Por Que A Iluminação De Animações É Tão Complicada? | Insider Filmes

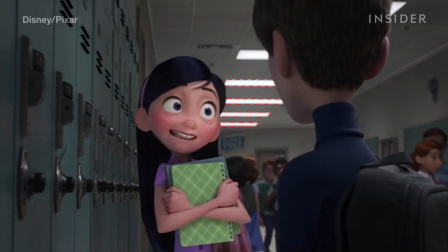As fontes primárias de luz são luzes fluorescentes suspensas, e os raios usados nessa cena determinaram as sombras feitas pelos personagens no fundo.
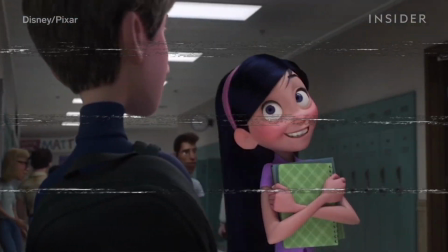A sombra dos cabelos de Violeta e até mesmo o reflexo no relógio atrás de Tony.
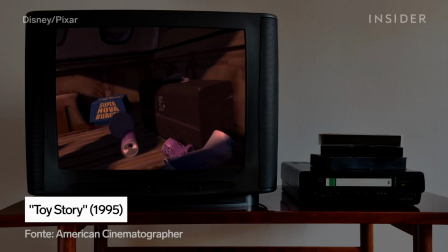Esse método torna animações mais recentes tão reais em comparação com as mais antigas, que não tinham o mesmo poder de processamento.
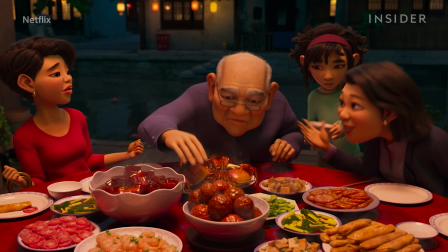Fica mais complicado quando personagens têm múltiplas fontes de luz, como as cenas em que Feifei e sua família celebram o festival de outono.
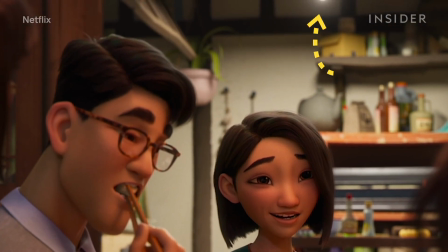A luz vem da cozinha, mas principalmente das lanternas acima de suas cabeças,
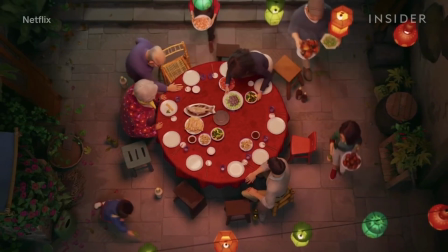o que significa que o computador tem que traçar cada raio de luz vindo de cada fonte de luz que chega até a câmera.
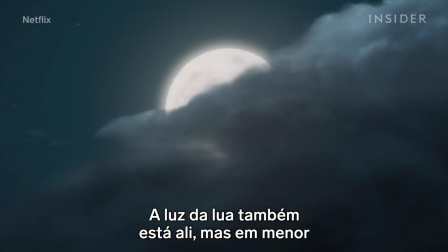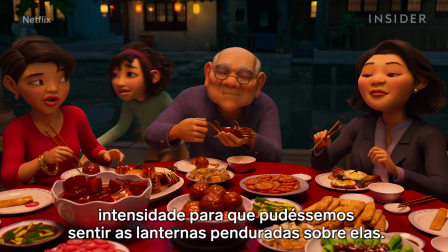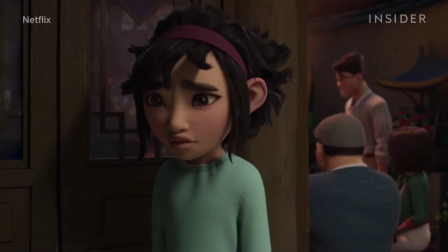Quando o Feifei entra, você pode ver a sombra de suas franjas, e o computador calculou que essa sombra poderia cobrir seus olhos.
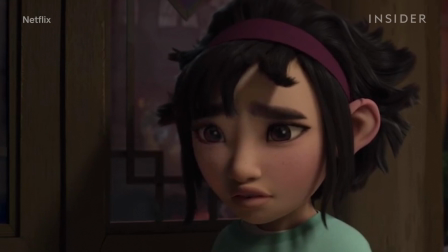A equipe de iluminação decidiu quebrar as regras da realidade e ajustá-las para ajudar o público a ver melhor as expressões faciais.
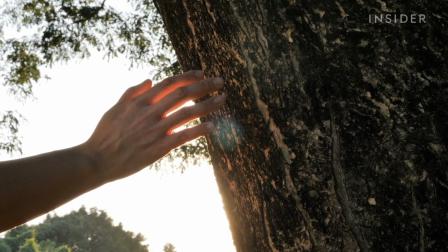Mas não só os computadores fazem com que a luz pareça real, e os artistas de iluminação precisam estudar como a luz age na realidade,
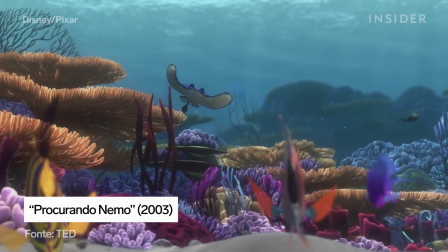como para ver a superfície da água, é preciso um reflexo. Foi exatamente isso que a Pixar fez no mundo de Procurando Nemo.
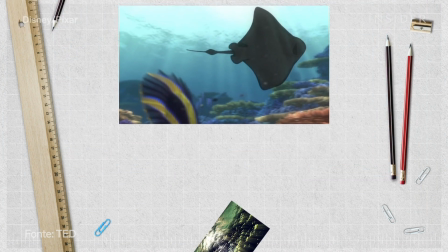Segundo a diretora de fotografia da Pixar, Daniele Feinberg, a equipe usou imagens submarinas reais,
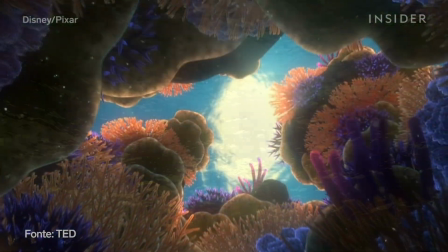recriou-as no computador e descobriu que a característica mais proeminente era a luz, afetando tudo até a cor.
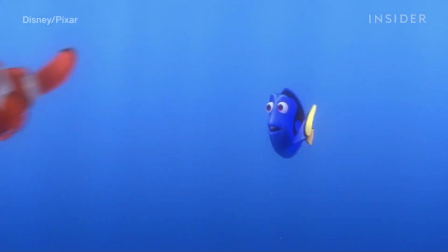Eles descobriram que os objetos perdem cor à medida que viajam para dentro da água e os feixes de luz ajudam a guiar o olho em cenas em que a superfície é invisível.
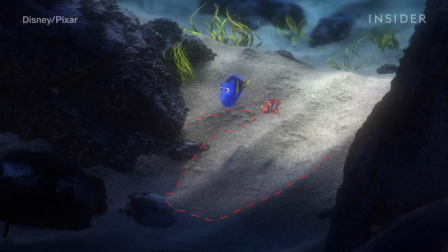Através da renderização, essas características de luz sutil aparecem no fundo do oceano.
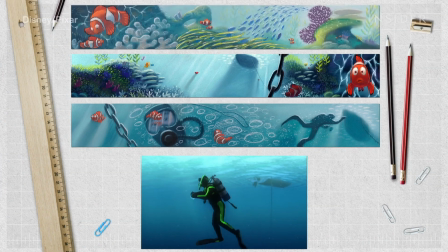É uma das maneiras realistas que a luz reage à água no filme. Mas o propósito da iluminação não é só melhorar o aspecto de um projeto animado.
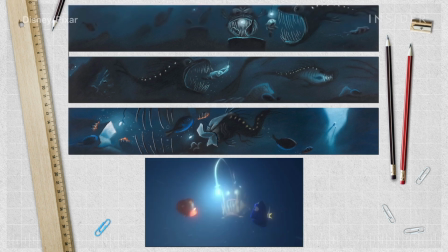Ela também ajuda a definir o clima e emoções estabelecidos pelos roteiros de cor.
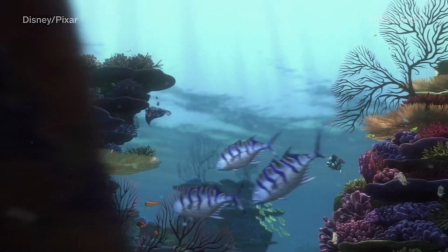Em Procurando Nemo, a água é realista, mas essas mesmas regras foram quebradas para tornar uma cena mais emocionante.
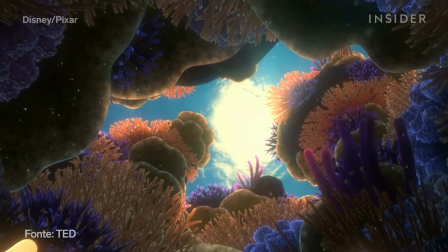Daniela descobriu que um dos elementos de iluminação mais maleáveis era a cor.
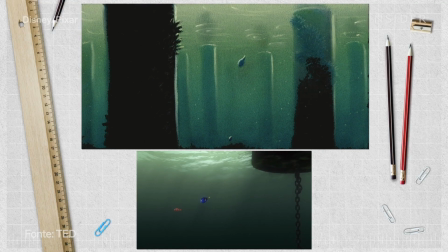Enquanto a água em Sidney é turquesa, os artistas de iluminação tornaram a água suja e verde, para representar um dos pontos tristes do filme.
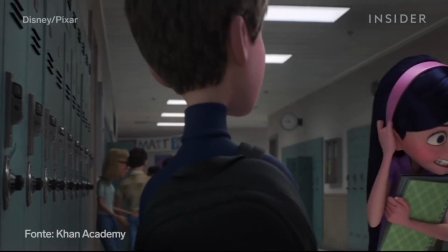Naquela cena de Os Incríveis 2, eles não estavam olhando só para o comportamento real da luz.
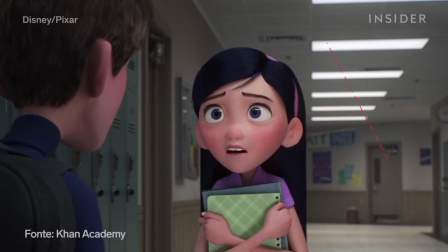De acordo com a artista de iluminação da Pixar, Charlie Clark,
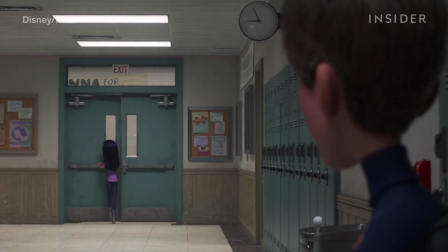as luzes fluorescentes criaram uma sensação estéreo e desconfortável, que refletia como Violeta se sentia no momento.
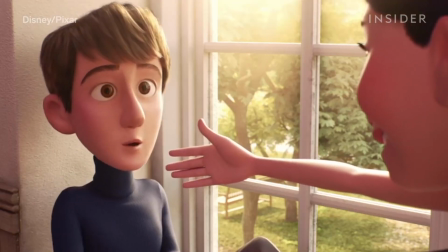Mais tarde, quando Tony se lembra dela, o mesmo local é iluminado pelo sol para evocar um final feliz e um recomeço dos dois.
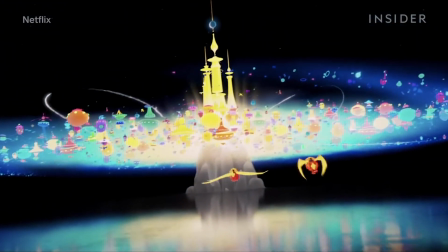A iluminação é diferente para cada clima. Quando Fefei chega à lunária, não se tratava apenas de fazer com que a pele e a roupa dela se destacassem.
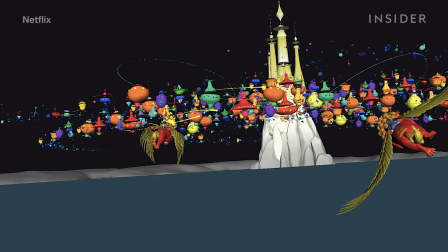Os cineastas queriam criar uma sensação de admiração para o público, por isso encheram a cena com uma luz amarela brilhante emitida pela estrutura ao seu redor.
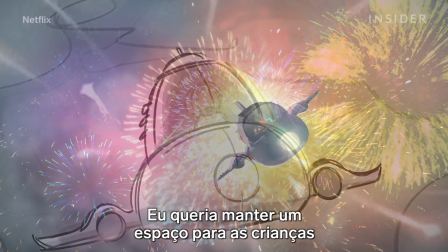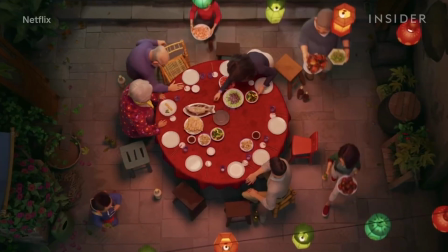E durante os jantares em família, especialmente após o retorno de Fei Fei, eles queriam criar um clima caloroso e festivo.
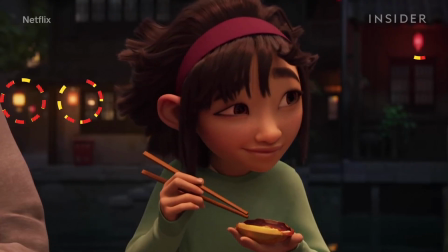Assim, embora haja luz da lua e da cozinha, o artista da iluminação optou por ampliar a luz das lanternas para estabelecer a emoção certa para a cena.